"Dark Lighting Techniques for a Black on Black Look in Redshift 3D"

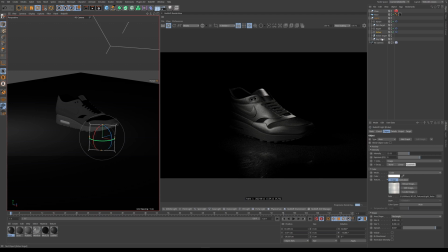(12:22)
So the kicker light is basically just adding a little bit of definition in this area. So you can actually see kind of the front a little bit. And then the rim is probably pretty similar to what it was. I think maybe the rim, yeah, the rim also has a soft light on it. So basically I put softbox just to kind of soften everything up.
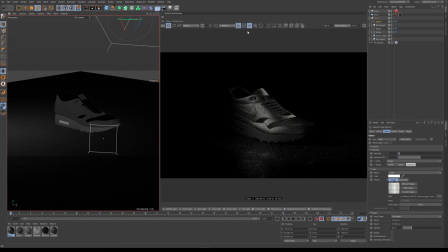(12:41)
Now the biggest thing that is different is that we have textures on here now.
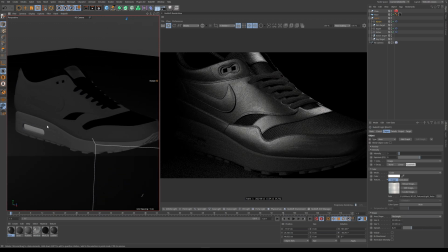(12:47)
Now these textures are gonna create a lot of variety, right?
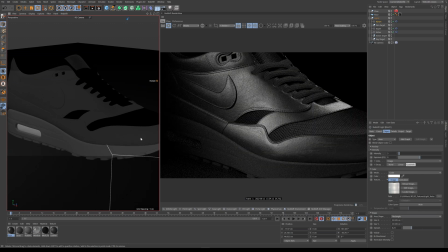(12:50)
So I built this like leather texture here and it's essentially just Cinema 4D noise.
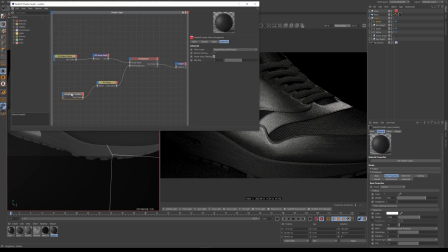(12:58)
And it is just a roughness texture that I got from Quixel, I think. Quixel. And that's all I'm doing. I'm running a noise through a bump.
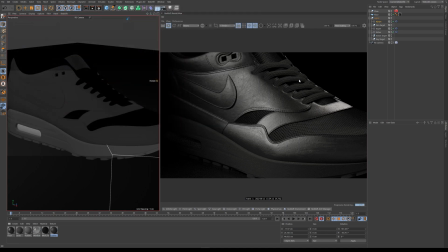(13:11)
And then I have a laces texture, which is literally just, I'm just taking just a default.
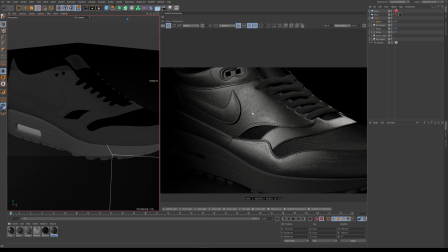(13:17)
I'm using just the displacement and bump for it. And then I have a mesh material that I also got from Quixel, and that might be worth looking at.
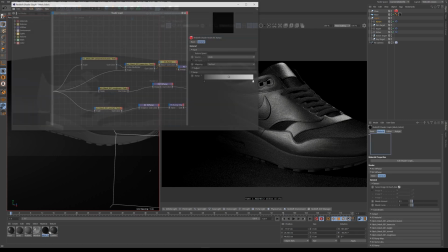(13:26)
Let's go ahead and go to the mesh material.
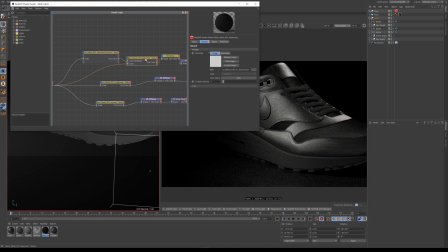(13:27)
Now, the reason why this is worth looking at is because sometimes you'll get a base color, and the base color in this situation was white, right? So the base color was white. What I did is I ran this through a ramp. Let me see if I can get
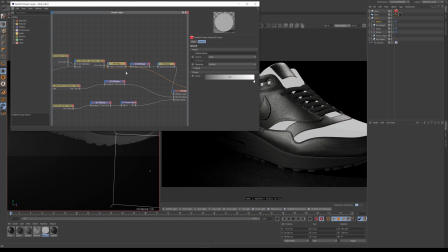(13:42)
this. Yeah. So I ran this through a ramp, and I actually made it so it's not so... Wait a minute, I ran it through this ramp, here we go. I ran it through this ramp and this ramp turns it black basically, is what it does.
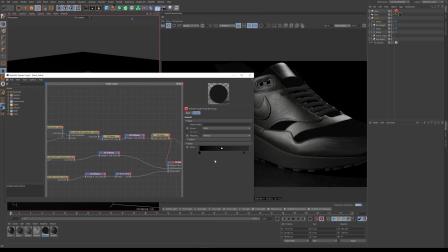(13:55)
So if you ever get a diffuse color and you need to do that, just run it through a ramp and then you can have full control over the range of everything and you can make it just black.
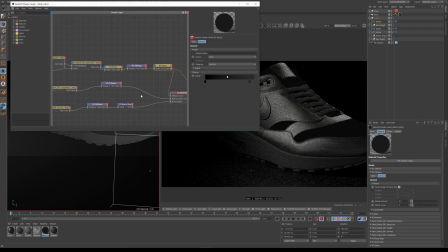(14:05)
Let me put this back to how it was.
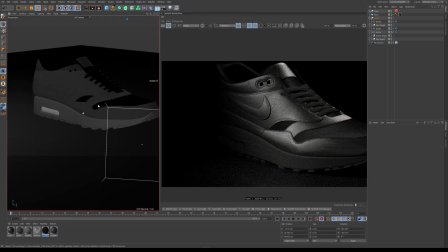(14:09)
So the floor also has some variation in it.
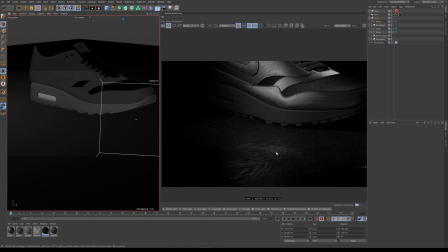(14:15)
And again, if there's anything to take away from this lesson is create separation, right? You have an all dark look and all dark can mean variations of gray, right? Because you don't want pure black.
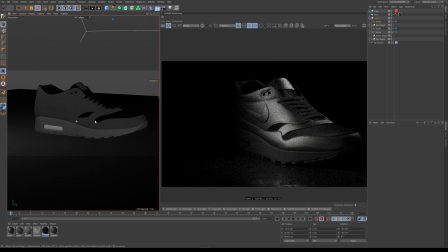(14:25)
So essentially you're gonna need variations of gray, right? And then the last thing I would like to talk about is based on your angle, right?
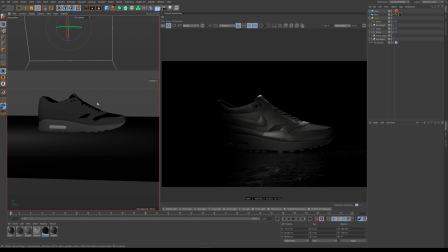(14:33)
You're gonna have to switch your light sometimes. Like this angle looks pretty good, but I don't know, like what's this look like?
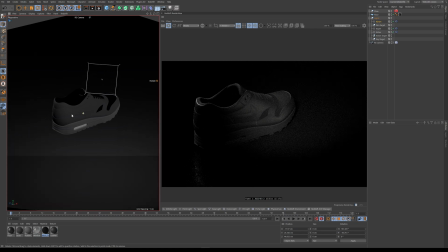(14:39)
This looks like crap, you know? Like this doesn't look good. And then if I go here, it's for sure gonna look like garbage.
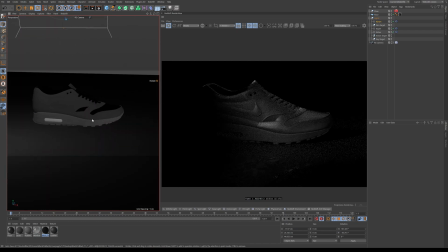(14:45)
So you have to, you know, you have to consider what your actual output is, right?
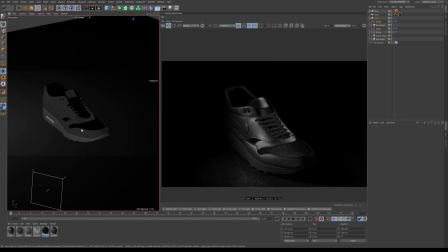(14:50)
Where you are actually, your final preview is going to be. or whatever your final render.
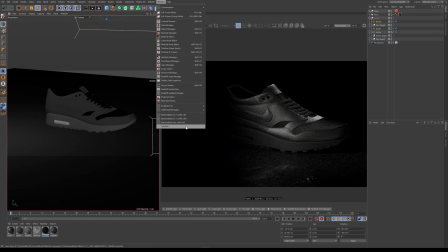(14:56)
The one other thing I wanted to show was, I also did one other scene. Peek behind this.
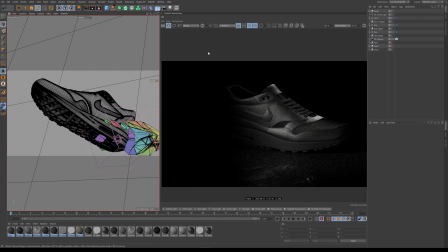(15:03)
So basically this is the same setup. I think maybe I have some older textures on here or something, but I'll just run you through the lighting because it's the same concepts on everything. As soon as it loads up here. So this one, all I'm doing is the shoes just like flying in air.
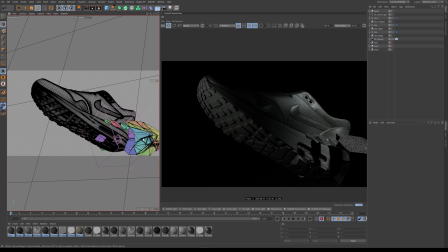(15:19)
There's like some of these like, I don't know, cement blocks or something coming from it. But let's run through the lights. So at one point it looks like I had a dome and I was thinking about a second rim, but really there's only two lights on here again.
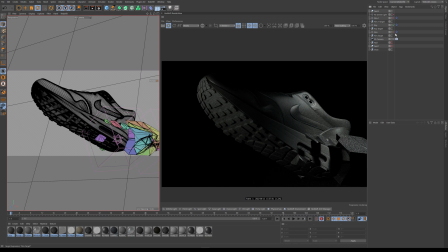(15:33)
So I have, let's start with the key light. So the key light, what I'm doing is, I mean, that's kind of dope too. Like that's almost cooler in a way, but I know if you're doing a prog shoot, you're probably not going to get away with that. But that's kind of dope, right? That's like one light. So anyways, the key light is on this one. I'm actually using,
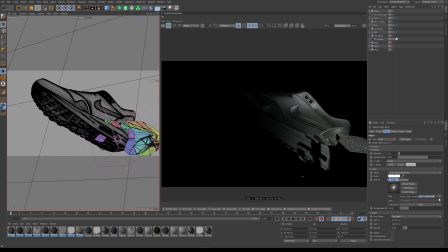(15:52)
once again, I'll link to this, but it's one of these sample packs from this guy, Pingo. Yeah, pingo.nu. And he basically, this is creating the fall off.
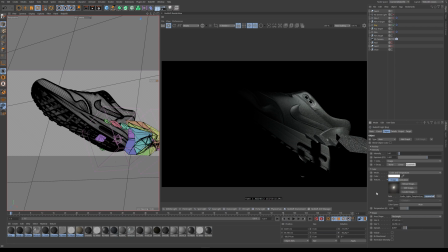(16:03)
So I have a light texture that's creating the fall off. And then I'm really, the spread, what I wanted to do is I wanted to have the light hit the logo. Because once again, we're selling, right? In this case, we're telling a story, we're selling, whatever. Whereas if I had it really wide, you'll see, it doesn't really do as much for us. So I wanted it to be more pinpointed and concentrated.
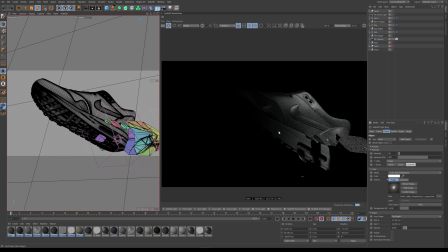(16:24)
And then I also thought it would be nice to see the base or the sole of the shoe.